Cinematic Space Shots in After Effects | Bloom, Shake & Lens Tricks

And my first thought was, can I take some real-world long lens footage and use the camera tracker on it? And yeah, I was able to take some real footage and track it, but one hurdle was finding footage that matched my intention. And then, when I added the tracking moves to the camera, it ended up making the spacecraft look like it was on wires.
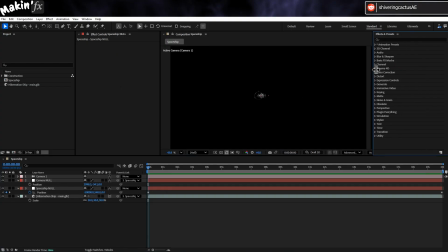So that idea was a bust. But then I remembered Jarle's handheld presets.
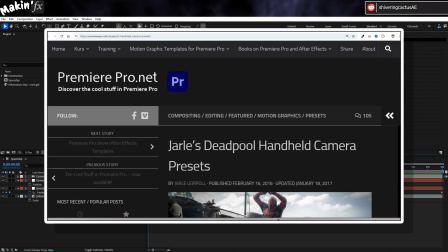Jarle Leopold is a Norwegian filmmaker, editor and motion graphics artist.
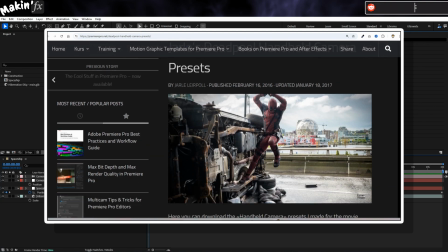For over a decade he's been providing resources to others to make their videos better.
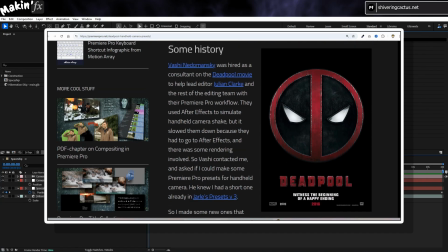So much so that during the making of Deadpool, the editorial team reached out to Jarle to ask for help updating his handheld camera presets.
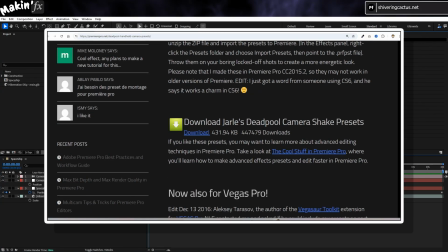They are position and rotation keyframes captured from real footage. And then Jarle provided them for everyone, for free.
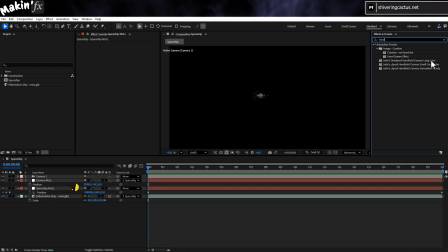Once installed, if I search for handheld and then double click the preset, it adds a solid to the timeline.
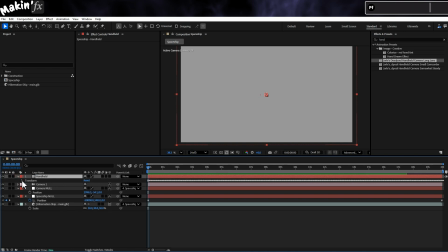As you can see from the transform properties, it's scaled up and rotates slightly.
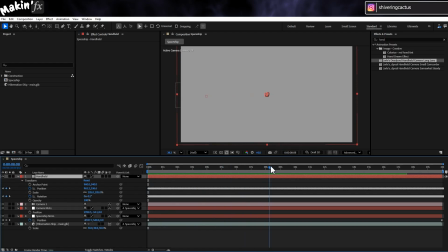But this is in a 2D solid, and we need to adapt it for 3D.
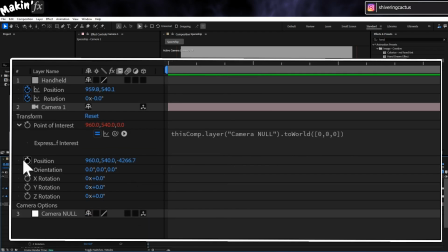On the camera's position property, hold Alt and click on the stopwatch, and type x equals value, square brackets 0,
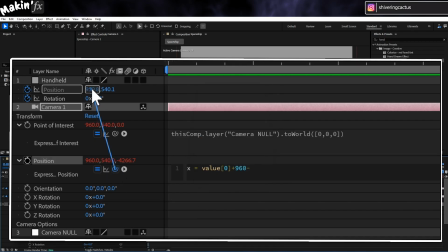plus 960 minus, and pick whip the x position of the handheld solid, semicolon, new line, y equals value squares 1 plus 540 minus, and pick whip the y position,
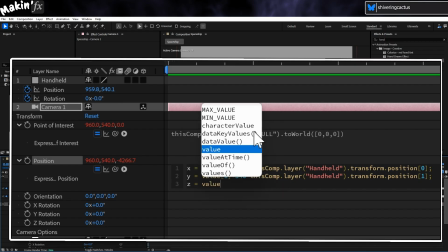semicolon, new line, z equals value squares 2,
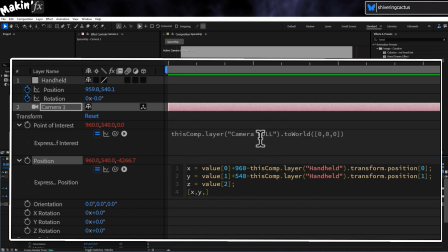semicolon, squares x, y, z, close squares. So take the x value and accounting for the original HD measurements of the camera shake, the 960, half of an HD comps width, add these position changes to x, and then do the same for y and leave z alone.
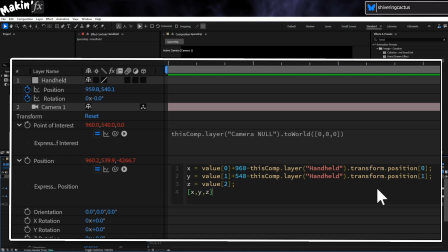Then recombine into an array for the position property.
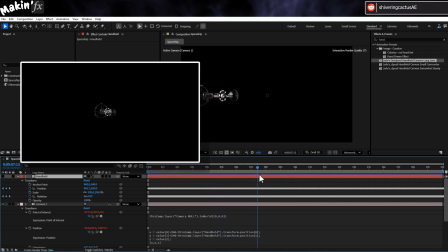Using this expression on just the camera works quite well, and on just the null position also works.
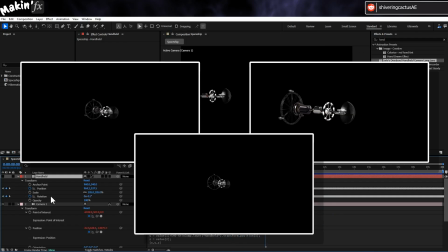But I think using it on both the camera position and the null's position gets us that I'm holding a camera on a cheap tripod while on my own spacecraft look that I was hoping for.
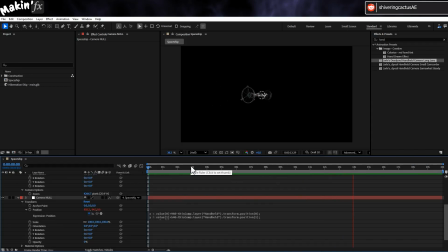Now, as the aspect of the spacecraft changes as it gets closer, I also wanted to do a crash zoom.
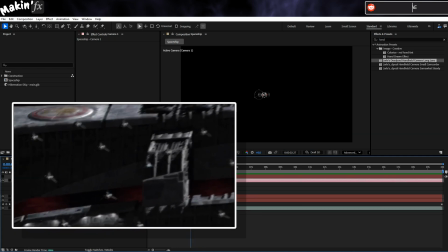I first noticed it in Battlestar Galactica and always thought it looked cool. And seeing as there's just the one camera property we can adjust, let's do it.
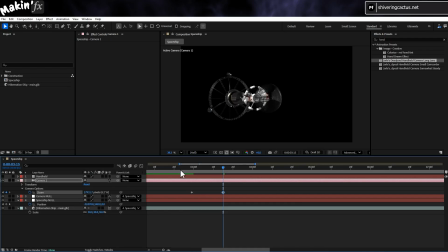It's easy enough to set a couple of keyframes, and I'll set a layer marker too so I can spot when it happens easily.
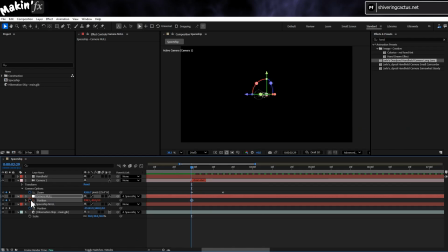I'll then add a couple of keyframes around here into the null's position, almost like as I manually adjust the zoom I lose the subject.
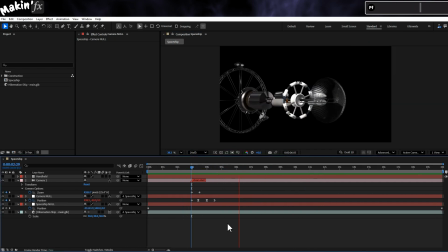And incidentally, adding that zoom is going to create such a headache for me in the next section. But just before that, I'll go to near the end of the timeline, copy my zoom keyframes and paste them in here.
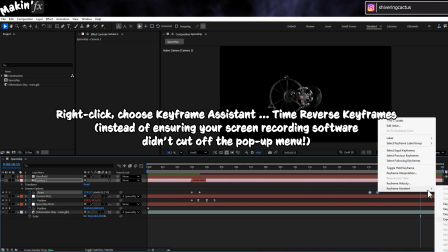Then right click and choose time reverse keyframes.
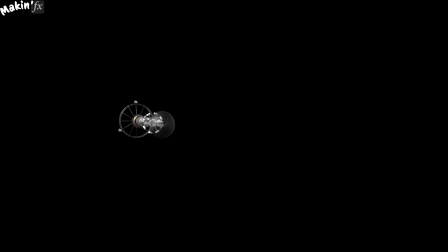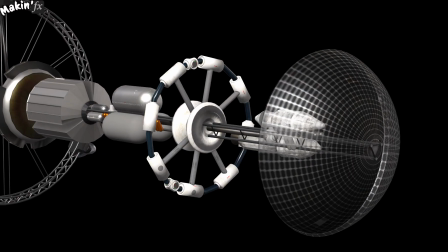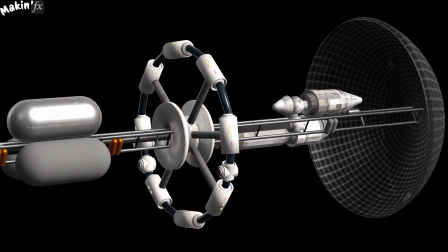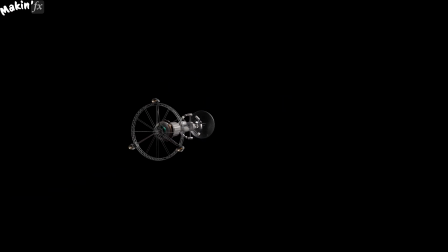To get this light blooming look, we're going to use a trick of After Effects to compensate for the inability to add effects directly to a 3D model.
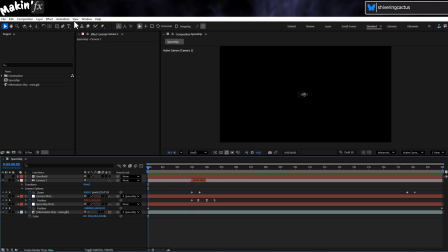But first we need our sun. Layer, new light. Make it a parallel light, and being in a beta, I can have it cast shadows, the harsh sort you'd expect in a place without atmosphere to scatter the light. And now I'm going to set its intensity to 200%.